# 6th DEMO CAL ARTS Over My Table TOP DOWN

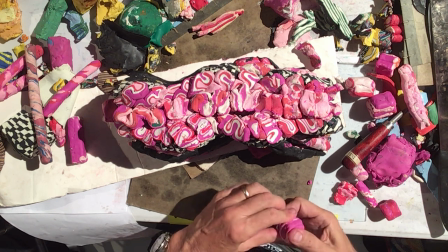And it was actually kind of tough, in sort of in the mid-2000s, because computers had,
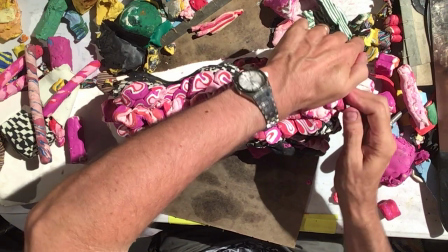people said, oh, that's done with the computer when they looked at Stratacut, right? So originally, when I first did this, people just go, I have no clue what's going on.
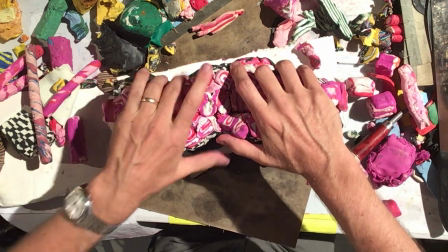This is amazing. But then CG and Jurassic Park came along, and then some people go, oh, that's computer animation.
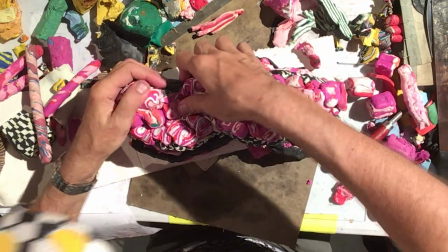So what, right? It's true. And so and so it gave me,
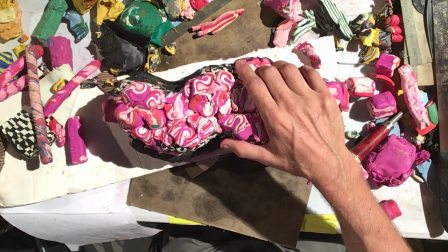showing it to people again in these festivals really helped me want to put up those tutorials.
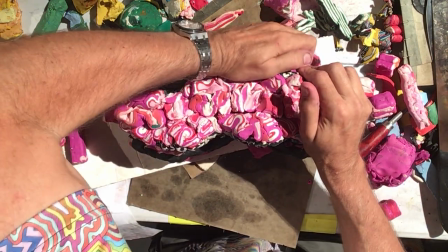If anybody's looked on YouTube, they know there's an extensive amount of,
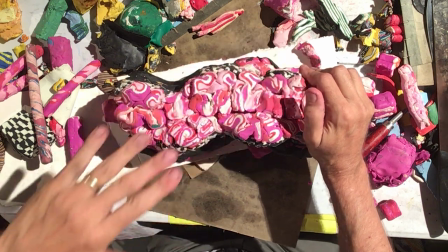40 tutorials that go from easy to harder to harder to harder.
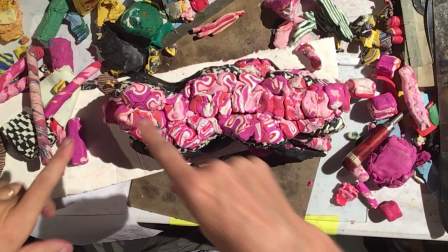If you ever want to put the time in, they're shot in stereo, most of them, which is a difficult format for YouTube.
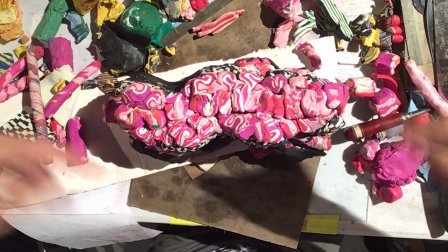Put on your red-green glasses. You can see some dimension because you look at this desk, and it's kind of crazy, right?
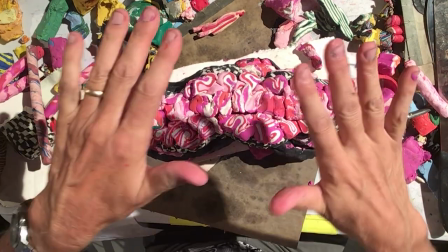Without dimension, it's really hard to understand what's going on here with a monocular lens. And we're to the point of ears.
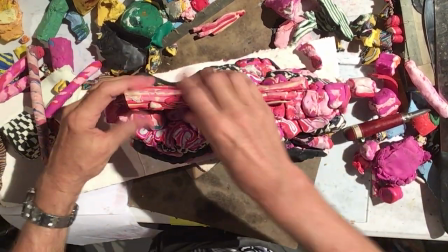That's his head. You know how I made the ears, this sort of line dots for the ear shapes.
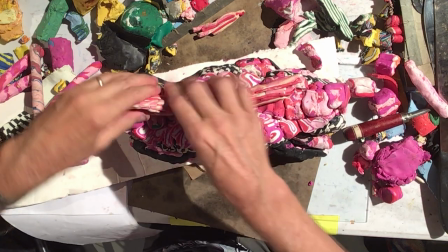And I'm quick. Pardon? You need more of that. Yeah, give me one more for that.
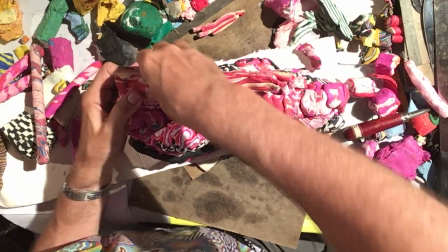Thank you. Yeah. Pieces.
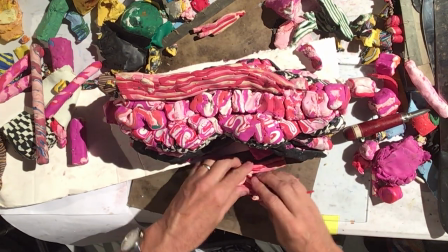Thank you. That'll work. Pieces are good. There's actually some on that board that he went out.
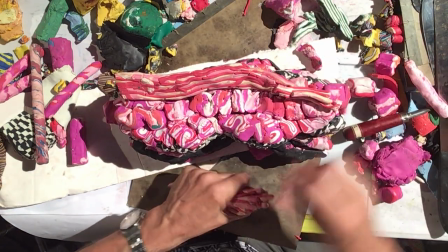Okay.
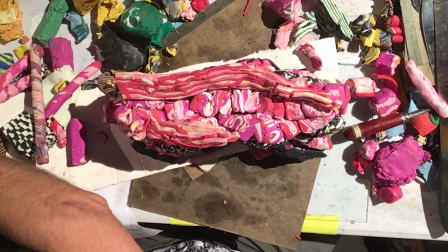So these are, oh, cool. All right. So everybody knows how these are made.
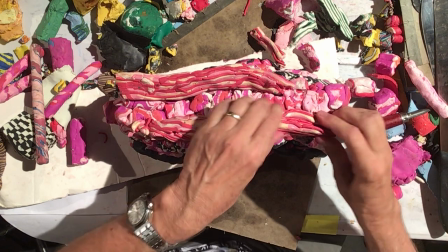They're just rolling. You're just rolling them out with, okay. And I like to see the fast nods.
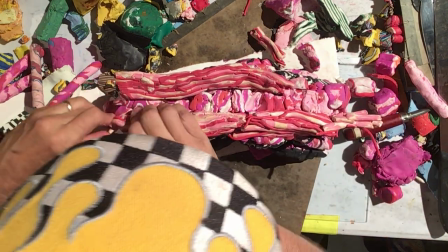And if you're not nodding, speak up. I will go slow here and there if I can explain it better.
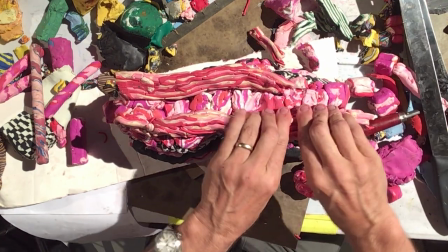It's a lot to take in. So I'm making ears. I want them to be off to the side, like cute.
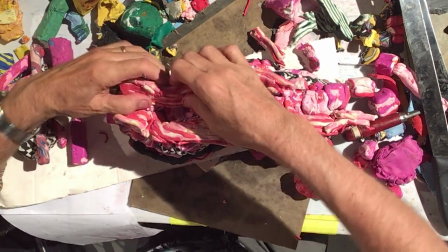I'm going to let them flow from one side to the other.
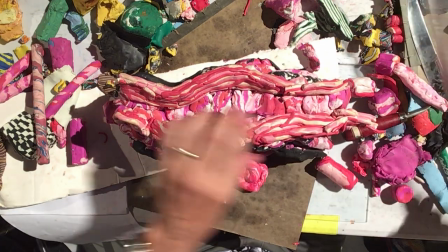And because some of these are thicker, I'm just going to,
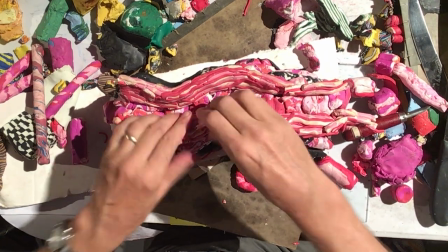I cut myself last demo. No, it's kind of, as long as it's a superficial.
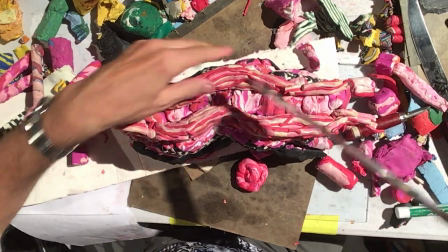I still didn't bring a Band-Aid. Yeah, I do it about 1 out of every 10 sessions.
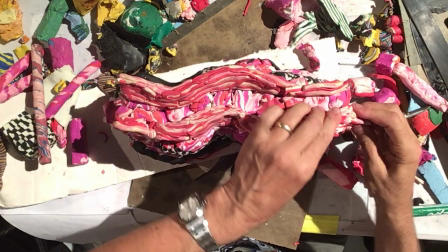And so all I'm doing is I'm stealing from Peter to pay Paul over here.
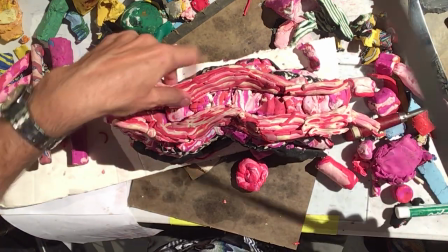I'm trying to take fat texture that I don't need on a character design basis, like with the ears and the shape of the ears.
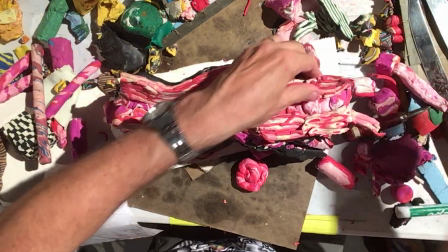And I'm trying to throw them down here where I do need that fatness. And so the fastest way to do that is
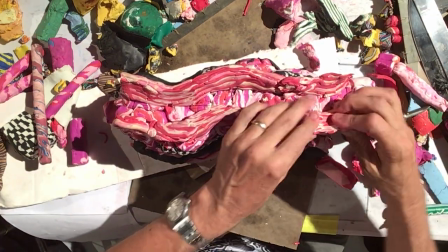So those are the ears. Again, I'm going to let them go ragged because I still want to make an ending there that hasn't come to fruition.
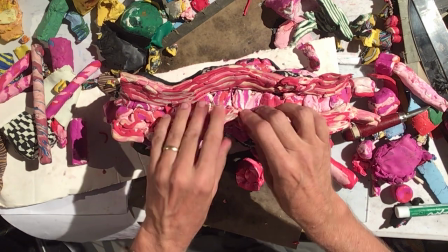Do we have red? Slices of red back here. Slices of that?
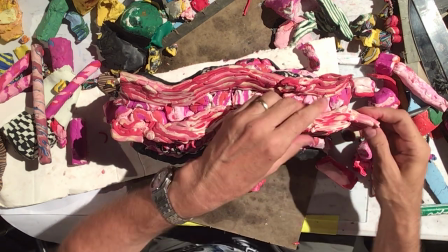Slices of red. I thought I left some. I think so. Okay. Then, no, it's fine.
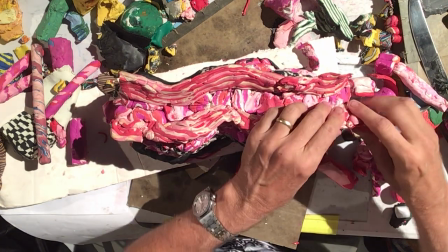I got other answers.
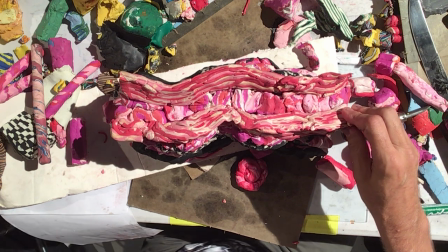Make some. Thank you, Kalam. Everybody say thank you, Kalam, by the way.
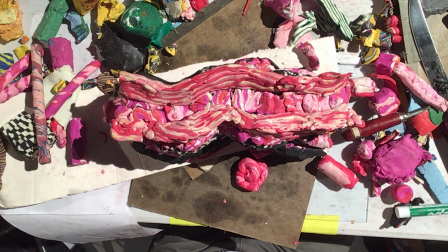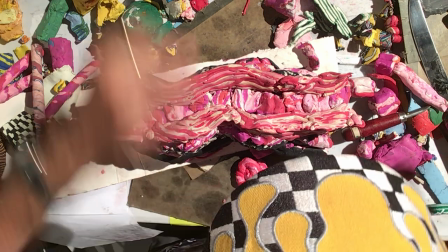I would only be able to do half of this without her. So I can use a line.
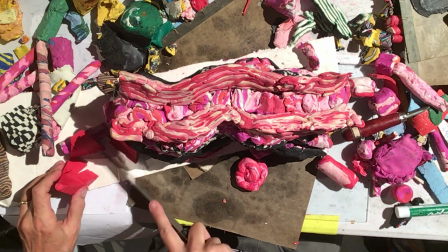I'm just cutting the. Long, like Yeah. This is just more lines, slabs.
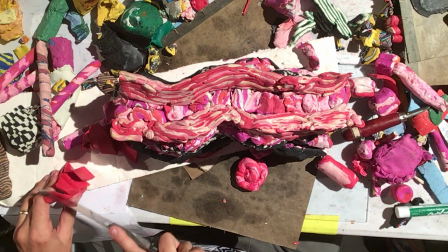Nothing fancy. thick ones? No, I mean, just wide ones? whichever size you want.
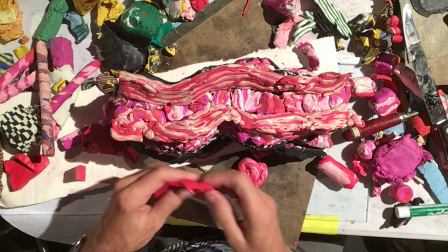I just want to highlight the ears, and by that I'm just trying to put a more solid color on one side, right?
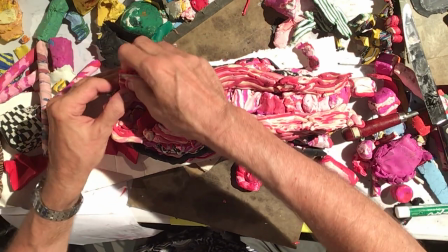Because there's a lot of chaos going on here.